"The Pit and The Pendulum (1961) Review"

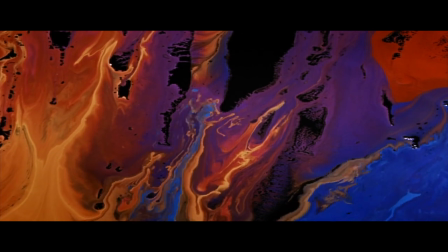0s
In the 16th century,
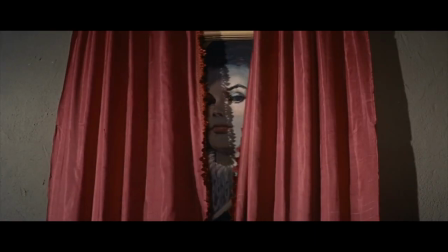1s
Francis Bernard travels to Spain to clarify the strange circumstances of his sister's death after she had married the son of a cruel Spanish Inquisitor.
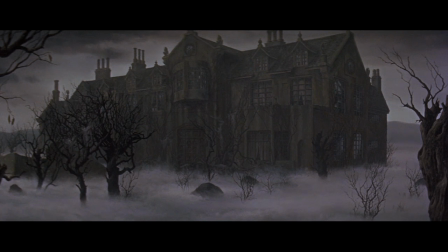10s
Following the fall of the House of Usher,
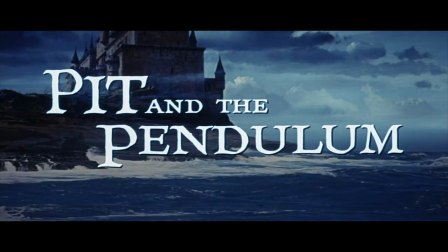12s
Roger Corman's second loosely based adaptation of Edgar Allan Poe's The Pit in the Pendulum is a gothic tragedy full of twists that plays like a companion piece to Usher.
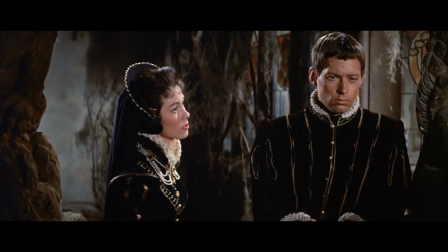21s
The film is rich in Poe-like themes, grossed in a brooding atmosphere.
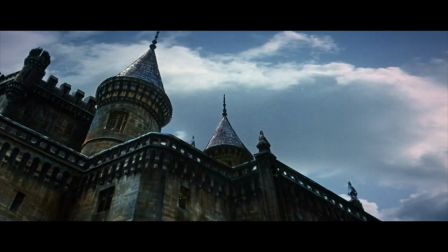26s
Instances of a cursed heritage, a doomed mansion, dungeons and premature burial culminate to great effect.
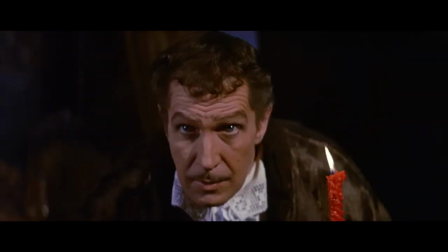32s
Vincent Price delivers as the guilt-ridden widower with an animated performance plunging into madness.
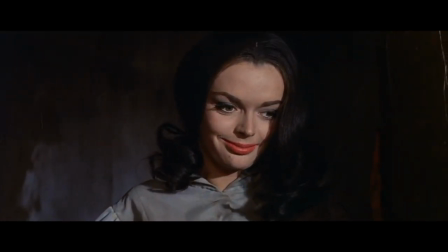38s
English actress Barbara Steele, who had just attained immortality in Mario Barber's Black Sunday,
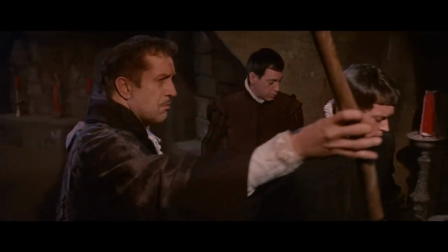43s
is another standout, although her screen time leaves much to be desired. The film is a highly effective merging of star power, both in front and behind the camera.
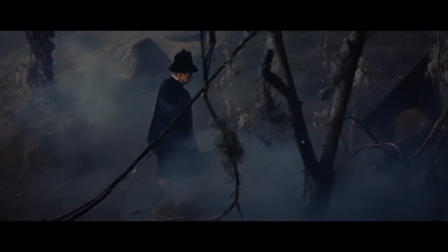52s
From the beginning, the look and overall tone is rather menacing.
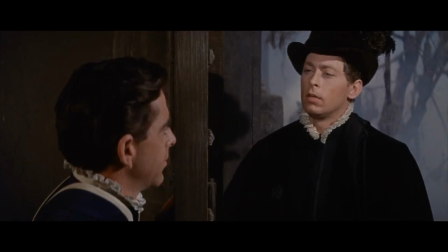55s
The daunting castle running high over our protagonist, played by John Kerr, is immediately threatening, an ominous relic inviting us into its mystery.
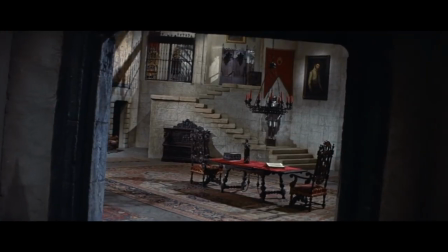64s
Production designer Daniel Hola and widescreen colour photography veteran Floyd Crosby do a fantastic
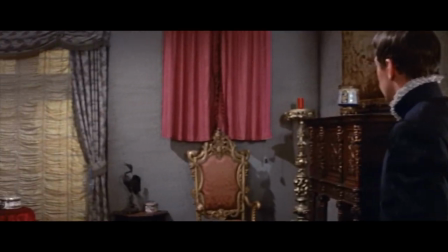70s
job creating an unsettling period piece that makes you feel the castle is alive with a diabolical history.
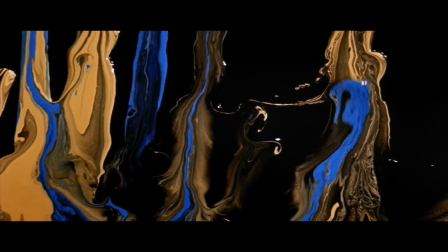77s
Crosby, a master of pre-psychedelic colour swirls, and Haller,
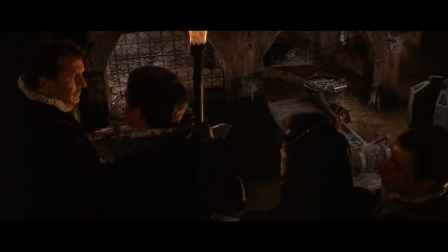81s
who could stretch a budget to make Crips and Castles seem endless, triumph in atmosphere and spectacle.
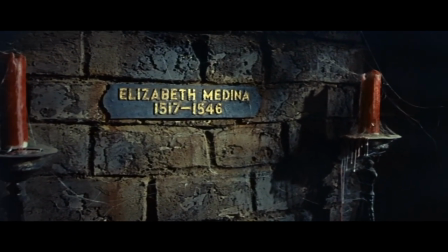86s
With an estimated budget of $300,000 on a 15-day shoot, it's rather impressive what was accomplished.
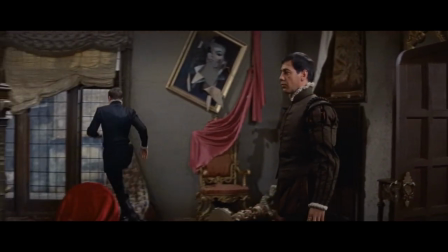93s
The film gives the impression of a high-end Hammer production.
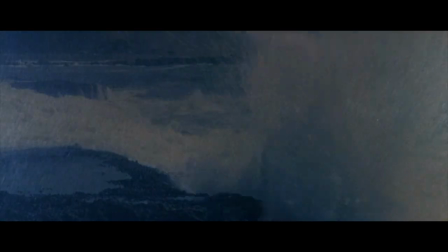96s
Exterior shots of the castle are reminiscent of those used in later Corman films such as The Terror and The Raven.
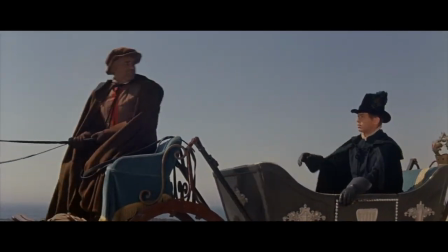102s
The brief exterior prologue showing Kerr's arrival was filmed on the Palos Verdas coast.
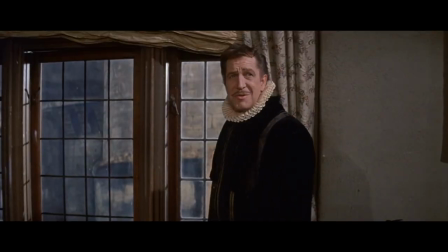108s
The rest of production was shot in four interior sound stages at the California Studios in Hollywood.
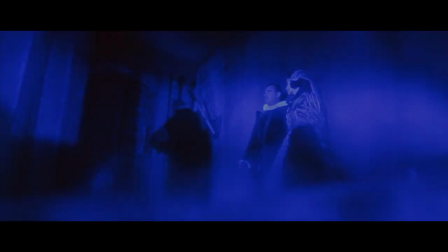113s
To create the flashbacks revealing Nicholas' traumatic experiences,
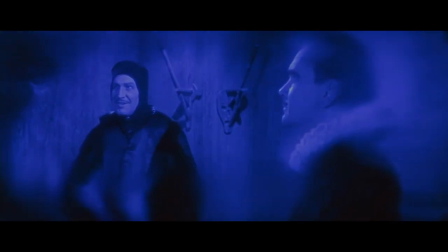118s
Corman insisted on these images having a dreamlike quality, twisted and distorted because they were being experienced by someone on the rim of madness.
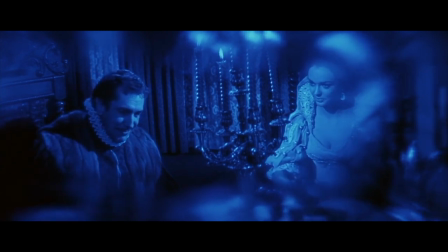126s
Corman decided to film the flashbacks in monochrome, since he had read that some psychiatrists believe most people dream in black and white imagery.
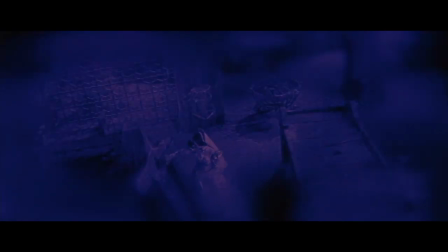134s
Crosby used wide-angled lenses, following camera movement and tilted camera angles to represent the character's feeling of hysteria.
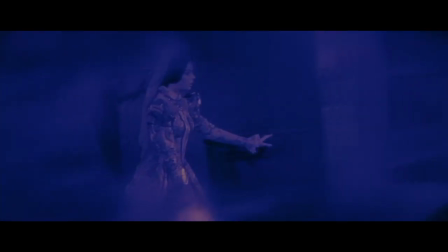141s
The sequences were then printed on a blue-tinted stock which was subsequently toned red during development, effectively producing a two-toned image.
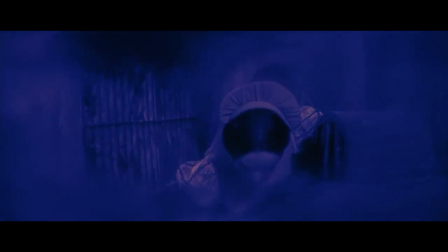149s
The image was then run through an optical printer where the edges were vignetted and a twisted linear distortion was introduced.
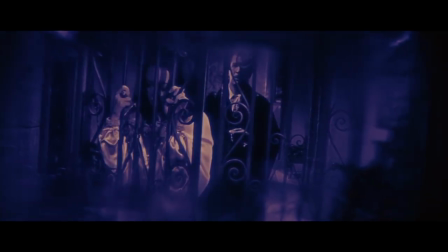156s
The overall effect specifically during the sequence with Price and Steel remains reminiscent of something from the silent era. The Cabinet of Dr. Calgary speaks out, a German expressionist film and one of the earliest known horrors,
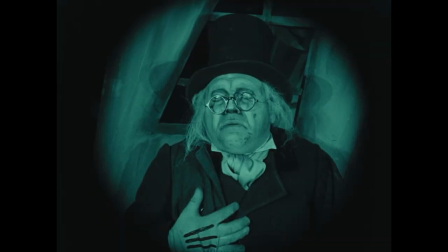169s
characterised by its deep shadows, extreme camera tilting and impossible sets.
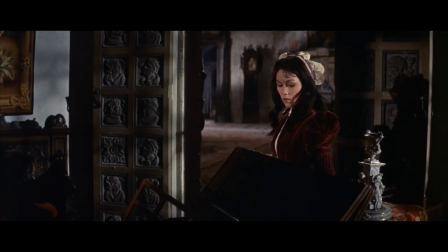174s
Screenwriter Richard Madison did a fine job of adapting Poe's rather limited short story by
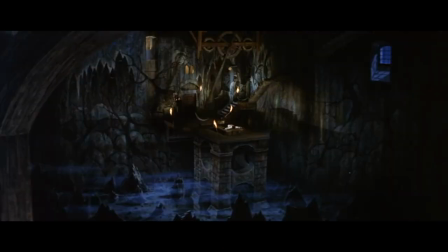179s
saving the dungeon sequence for the climax and then creating a rather interesting plot line to lead up to it.
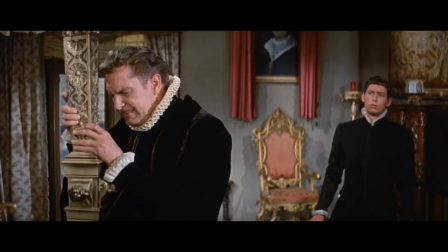185s
Price beginning the film as a delicate sorrowful gentleman is a great contrast to the menace we see in the later half.
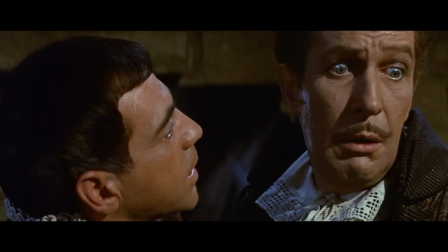192s
It's interesting to witness his gradual decline in sanity. He somewhat feels sympathetic for his plight but are never sure if he could fully trust him.
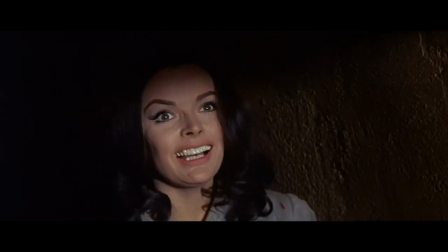200s
Something just feels odd. Barbara still has a few good moments as the pretend ghost emerging lank-haired from her tomb.
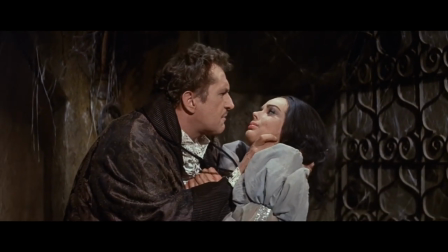207s
The problem I have is she is hurried out of the way at the climax, only to be left stranded and wild-eyed in an Iron Maiden,
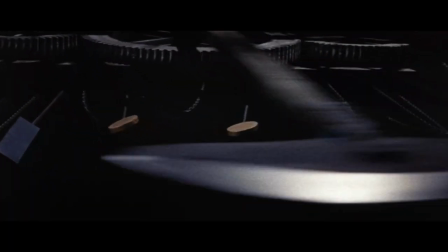215s
which admittedly is a great fade-out shot and an eerie one at that.
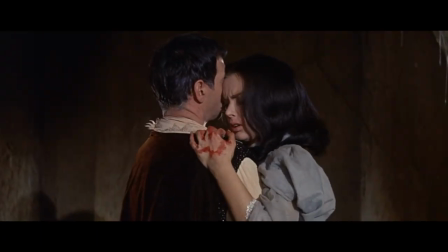219s
Perhaps some extent of screen time or an interaction with her brother would have benefited the film.
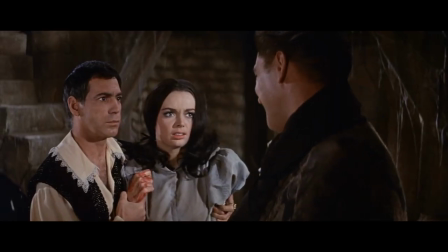224s
Her lines are dubbed because of her supposed regional accent. She is casted well for a femme fatale.
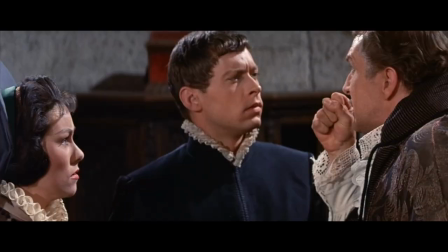230s
The pair carry the picture virtually on their own, with John Kerr's hero a notable waste of time.
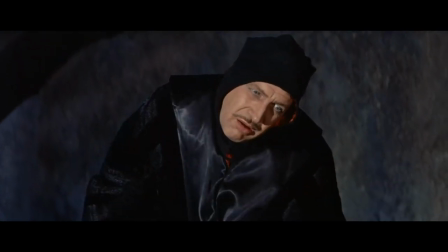236s
To conclude, The Pit in the Pentium is a riveting gothic piece with enough star power and atmosphere to leave you on the edge of your seat.